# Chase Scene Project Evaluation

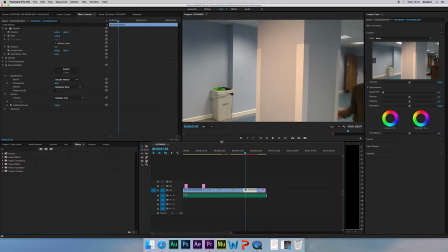So, anyway. This shot, though, I think it could use being a little bit more wider, if you get what I mean. I think I should have been further back, because the main focus of this shot is the pillar,
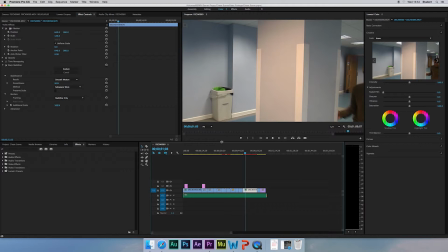and I think that just ruins the shot, to be honest. I don't think the main focus of the shot should have been the pillar.
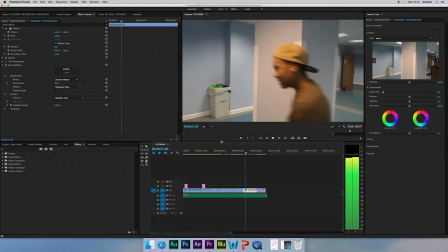Just playing on.
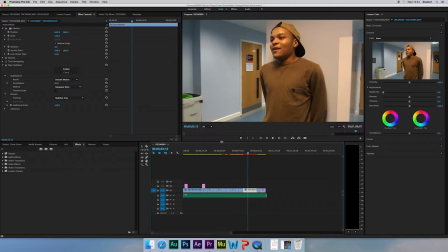Cameron was meant to be out of breath, acting like he was out of breath for this shot, but we forgot to do that in the take. We forgot about it, so going back, I definitely make sure we did that, because it was a big part.
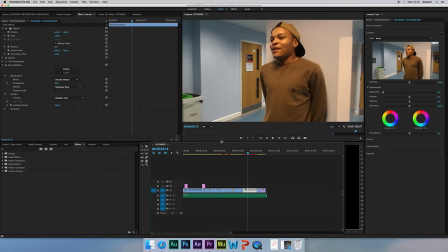Cameron stopping, the whole point of him stopping was because of him being out of breath, so I think it kind of ruins it, really, of him stopping. Corey will then catch up to him here.
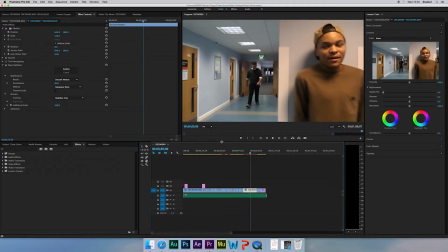It then pans round and you can see Corey.
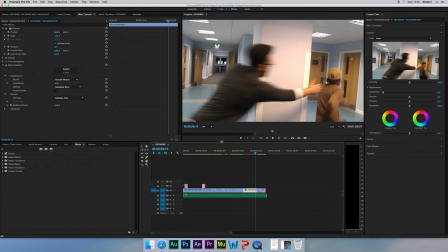This shot here, I think it's not real enough.
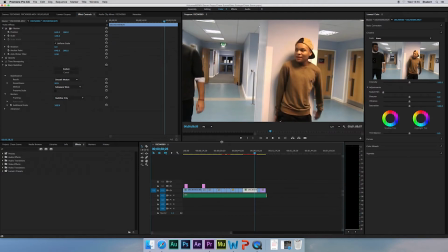I think you can tell it's too rehearsed, if you get what I mean. Like, because Corey kind of pauses for a second and then reaches for Cameron,
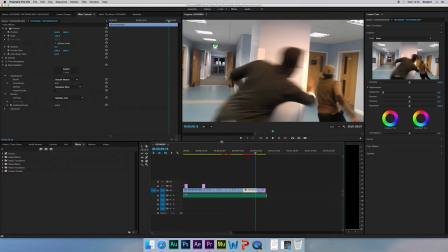whereas I think he should have maybe jumped instead of just walking there.
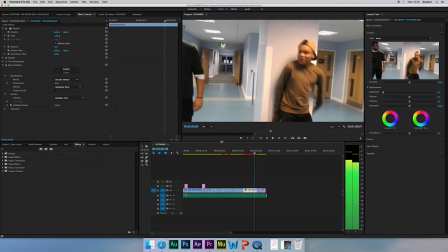So I'll play that clip around from here.
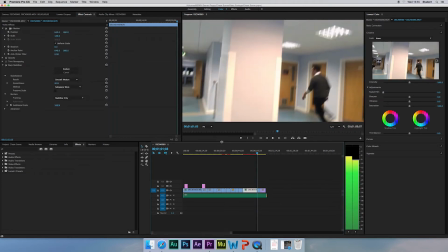So let's just go back. So yeah. Also, to do with this clip, I had to use the eraser tool to crop, as the shot showed Corey kind of stopping at that last point,
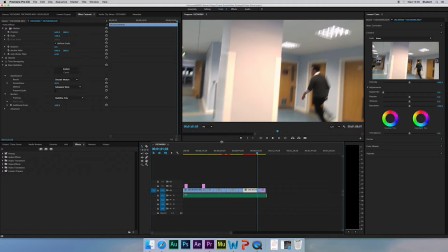and obviously for the next shot it needed to show him still running, so I used the razor tool to cut the bit where he stops, and then we move on to the next shot against the glass.
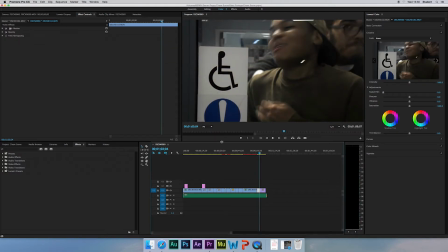This is one of my favourite shots because of Corey's facial expression, and it really looks like Corey is just whacking Cameron's face against the glass. And that was done cropping bits of the footage using the razor tool,
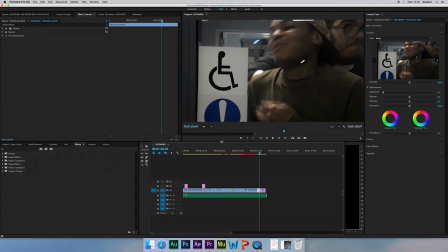as Cameron actually put the face up against the wall before Corey smashed it against the wall. So we cut bits of the footage using the razor tool.
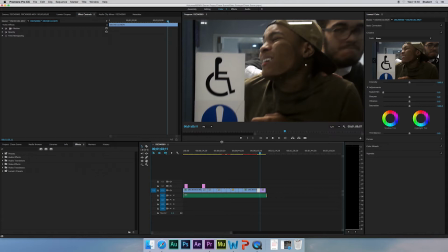However, doing this again, I think we should redo that last shot, and instead of having Corey push Cameron against the glass, I think Corey should maybe put his hand around Cameron's neck and drag him away with a sort of fade,
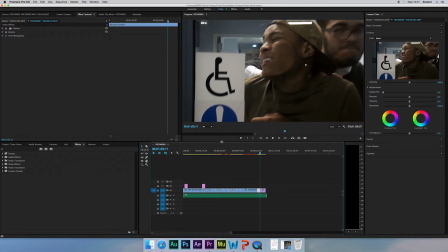music fading and the audio fading at the same time, and maybe have a silent scream where Cameron will open his mouth to scream but no sound will come out until after the footage goes blank, so to speak.
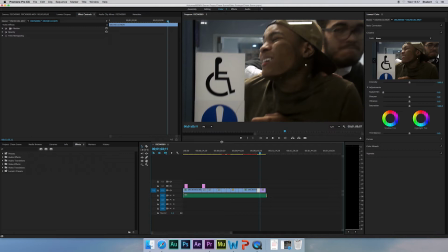Then we'd have a voiceover of a scream and then the credits would come on. So doing it again, I would definitely redo this shot here.
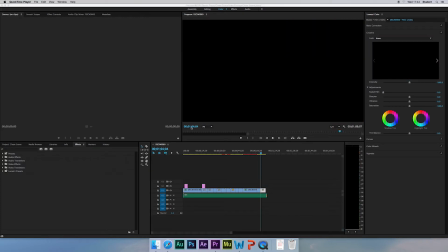What I did with the credits, because instead of having them just stay there like a default still. I have them rolling from the bottom to the top of the screen. I'll just show you that now. Oh, there you go.
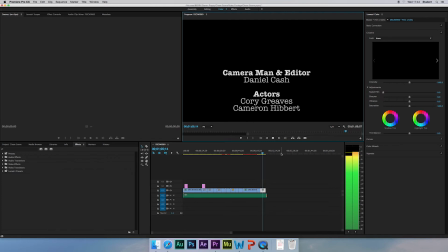So as you can see, they start off screen and roll to the top of the screen and then go off screen.